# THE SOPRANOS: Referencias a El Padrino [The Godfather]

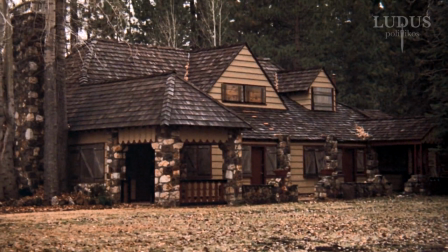503s
El complejo del lago de Tahoe de Michael Corleone fue abandonado en algún momento entre el padrino 2 y 3,
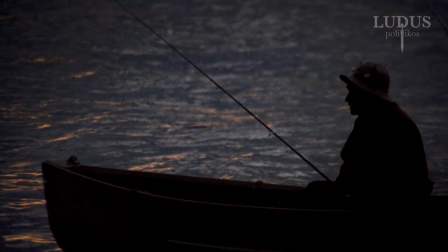509s
y es probable que se deba a la culpa que tiene Michael por haber ordenado la muerte de su hermano Fredo.
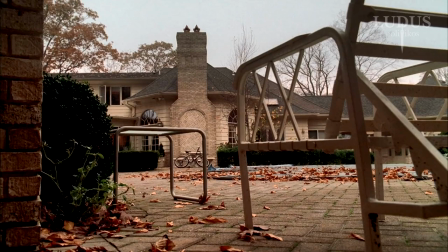513s
La temporada 5 de Los Sopranos abre con tomas similares de la casa, entre comillas,
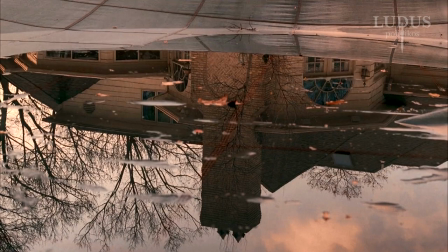518s
abandonada, las cuales presagian la difícil elección que Tony tendrá que hacer al final.
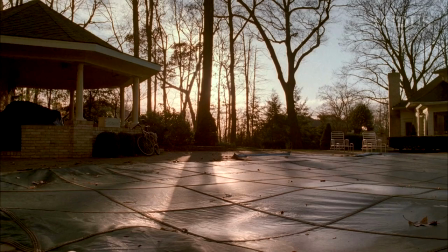523s
Si bien el mal estado de la piscina de Tony significa su ausencia después de su separación con Carmela al final de la temporada 4,
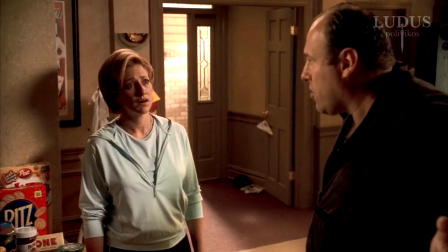530s
la similitud con la apertura del Padrino 3 se vuelve más clara.
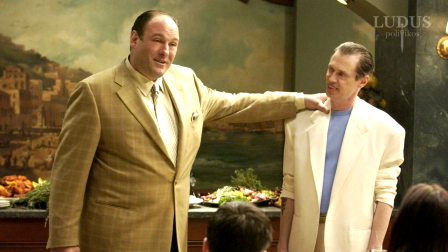533s
Después de presentar a Tony Blondetto como el primo de Tony, quien fue a prisión por él cuando eran más jóvenes, los Sopranos preparan una traición similar a la de Michael y Fredo.
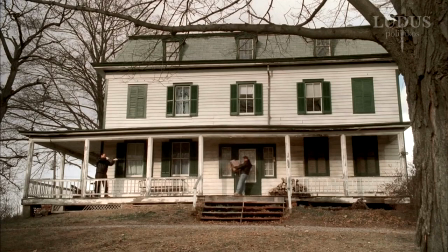542s
Al final de la temporada 5 de la serie, Tony se da cuenta que tiene que tomar la difícil decisión de matar a su primo.
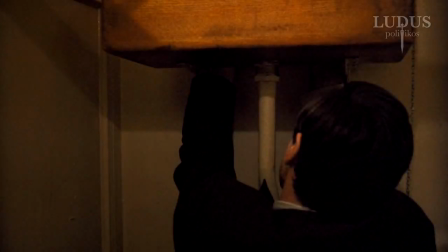551s
Baños y las armas del inodoro
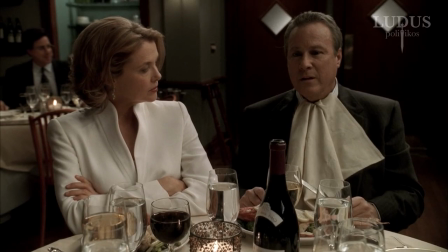554s
El episodio de la temporada 5 de Test Stream tiene dos claras referencias visuales al padrino.
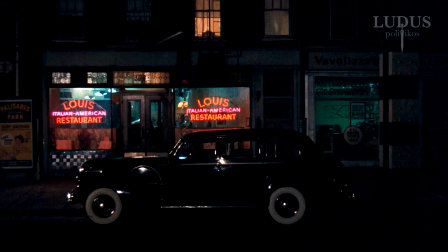560s
El primero de ellos se refiere a la icónica escena del restaurante en la que Michael Corleone, en busca de venganza por el atentado a su padre,
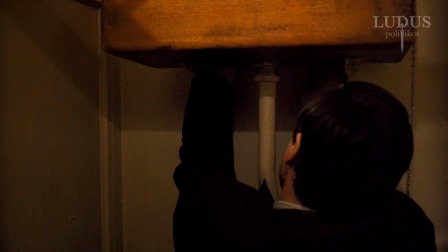568s
saca una pistola de detrás del tanque del inodoro para disparar a McCloskey y Zolotzo.
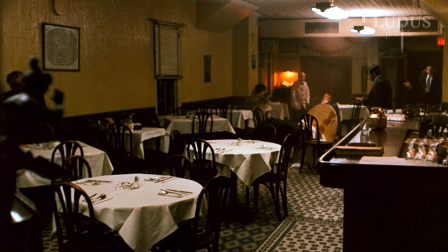572s
Es una escena tensa porque cuanto más dura la escena, más existe la sensación de que la pistola ni siquiera podría estar allí.
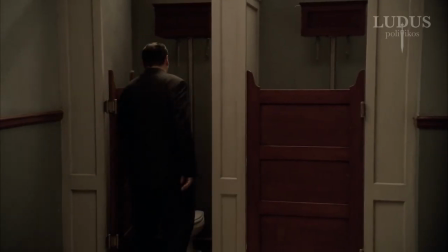579s
Esta tensión es lo que la escena en The Test Room juega inteligentemente cuando Tony entra al baño de un restaurante también buscando un arma.
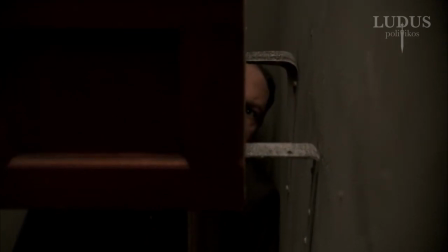587s
Una vez dentro, Tony mira detrás del tanque del inodoro y se horroriza al descubrir que no hay un arma pegada en la parte posterior.
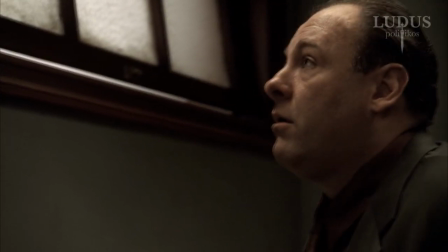594s
La peor pesadilla de Michael Corleone luego se transforma en la peor pesadilla de Tony cuando escucha disparos en la calle afuera del restaurante,
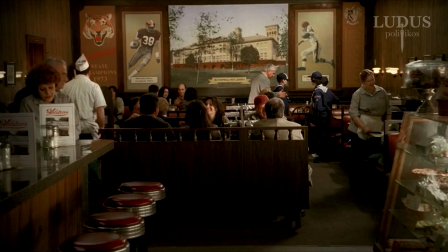601s
lo que lleva a una revelación horrible y otra referencia al padrino. Y es sobre el episodio final de la serie,
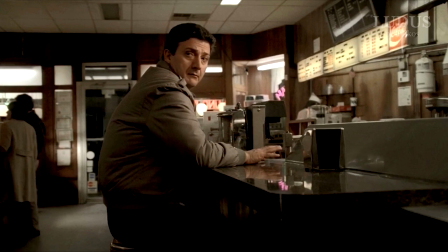608s
donde un hombre sospechoso se levanta de la barra del bar y se dirige al baño, tal cual como lo hace Michael Corleone antes de liquidar al turco.
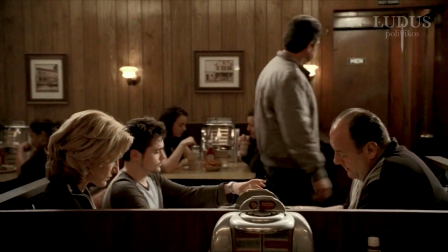616s
Algunas teorías afirman que este fue el hombre que mató a Tony Soprano cuando toda la pantalla se vuelve negra y queda en total silencio.
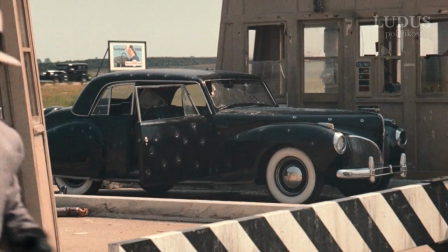625s
El atentado a Phil Leotardo en el sueño
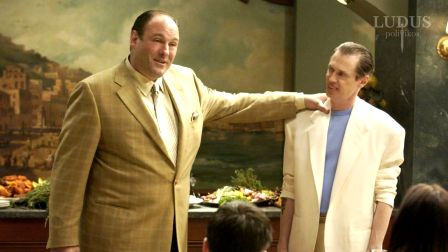630s
La situación entre los Leotardo y Tony Brundetto es una bomba de tiempo, y si bien el atentado hacia Phil no es igual al de Sonny Corleone,
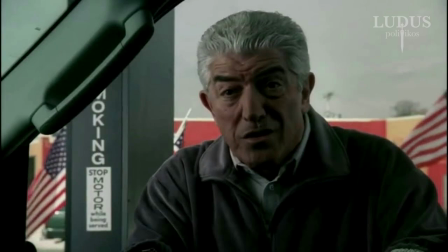639s
al menos en donde realmente muere.
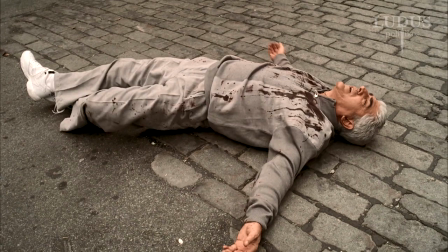641s
El director Alan Coulter enmarca el cadáver de Phil en una clara referencia al padrino durante uno de los sueños de Tony,
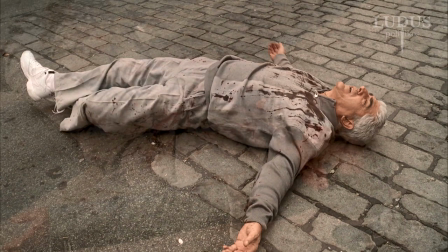648s
acostado boca arriba en la calle con su chándal gris, cubierto de sangre y agujeros de bala.
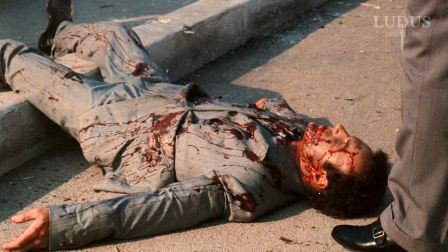653s
Phil es la imagen especular de Sonny, emboscado por los sicarios de Barcini en la cabina de peaje. Sonny es asesinado a tiros en su automóvil, emergiendo de los escombros, se derrumba sobre su espalda, y su traje gris está cubierto de sangre y agujeros de bala.
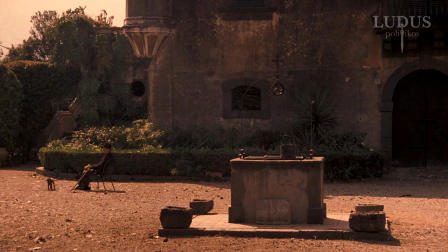669s
La culpa de Tony Soprano y Michael Corleone Al final del Padrino 2,
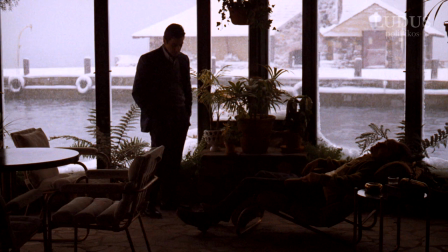675s
después de ordenar la muerte de su hermano Fredo, Michael Corleone reflexiona sobre tiempos más felices con su hermano.
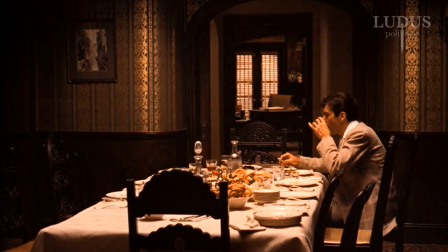682s
Recuerda cómo Fredo fue el único miembro de la familia Corleone que lo apoyó para unirse al ejército.
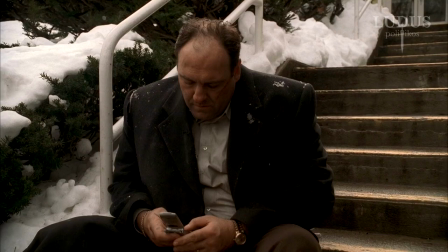687s
La temporada 5 de Los Sopranos termina de una manera similar, con Tony Soprano reflexionando sobre tiempos más felices con su primo Tony B, después de tener que matarlo.
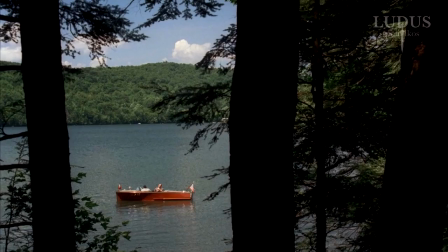696s
Tanto Michael como Tony se sienten culpables por sus acciones y reconocen el costo que su estilo de vida tiene en sus relaciones.
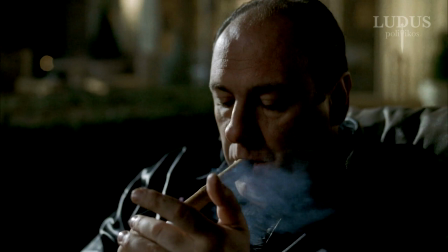703s
Es esta profunda conexión humana entre Corleone y Soprano lo que enfatiza que Los Sopranos y El Padrino son mucho más que historias de gángsteres superficiales.
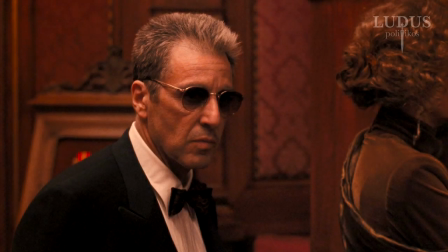718s
Sin lugar a dudas existen más referencias, pero decidí quedarme con las más llamativas.
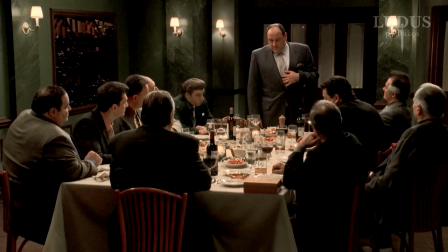723s
Lo cierto es que ambas obras han significado un cambio total a la cultura popular y a la manera de hacer obras visuales,
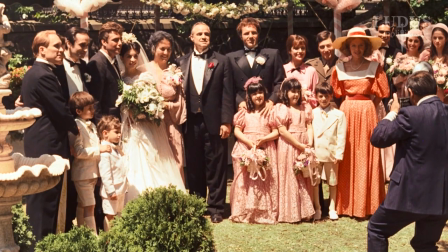729s
siendo El Padrino una de las mejores películas de la historia y Los Sopranos una de las mejores series de la historia.
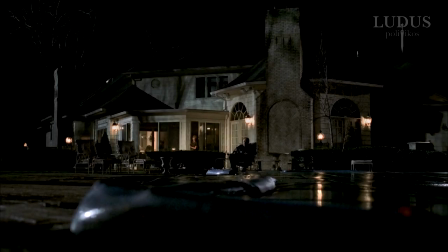738s
Recuerda que si te gustó el video dale like, comenta tu opinión acerca del video o si tienes más referencias coméntalas y comparte el video porque eso me ayuda a crecer. Para formar parte de esta Ludus tan solo tienes que suscribirte y activar la campanita.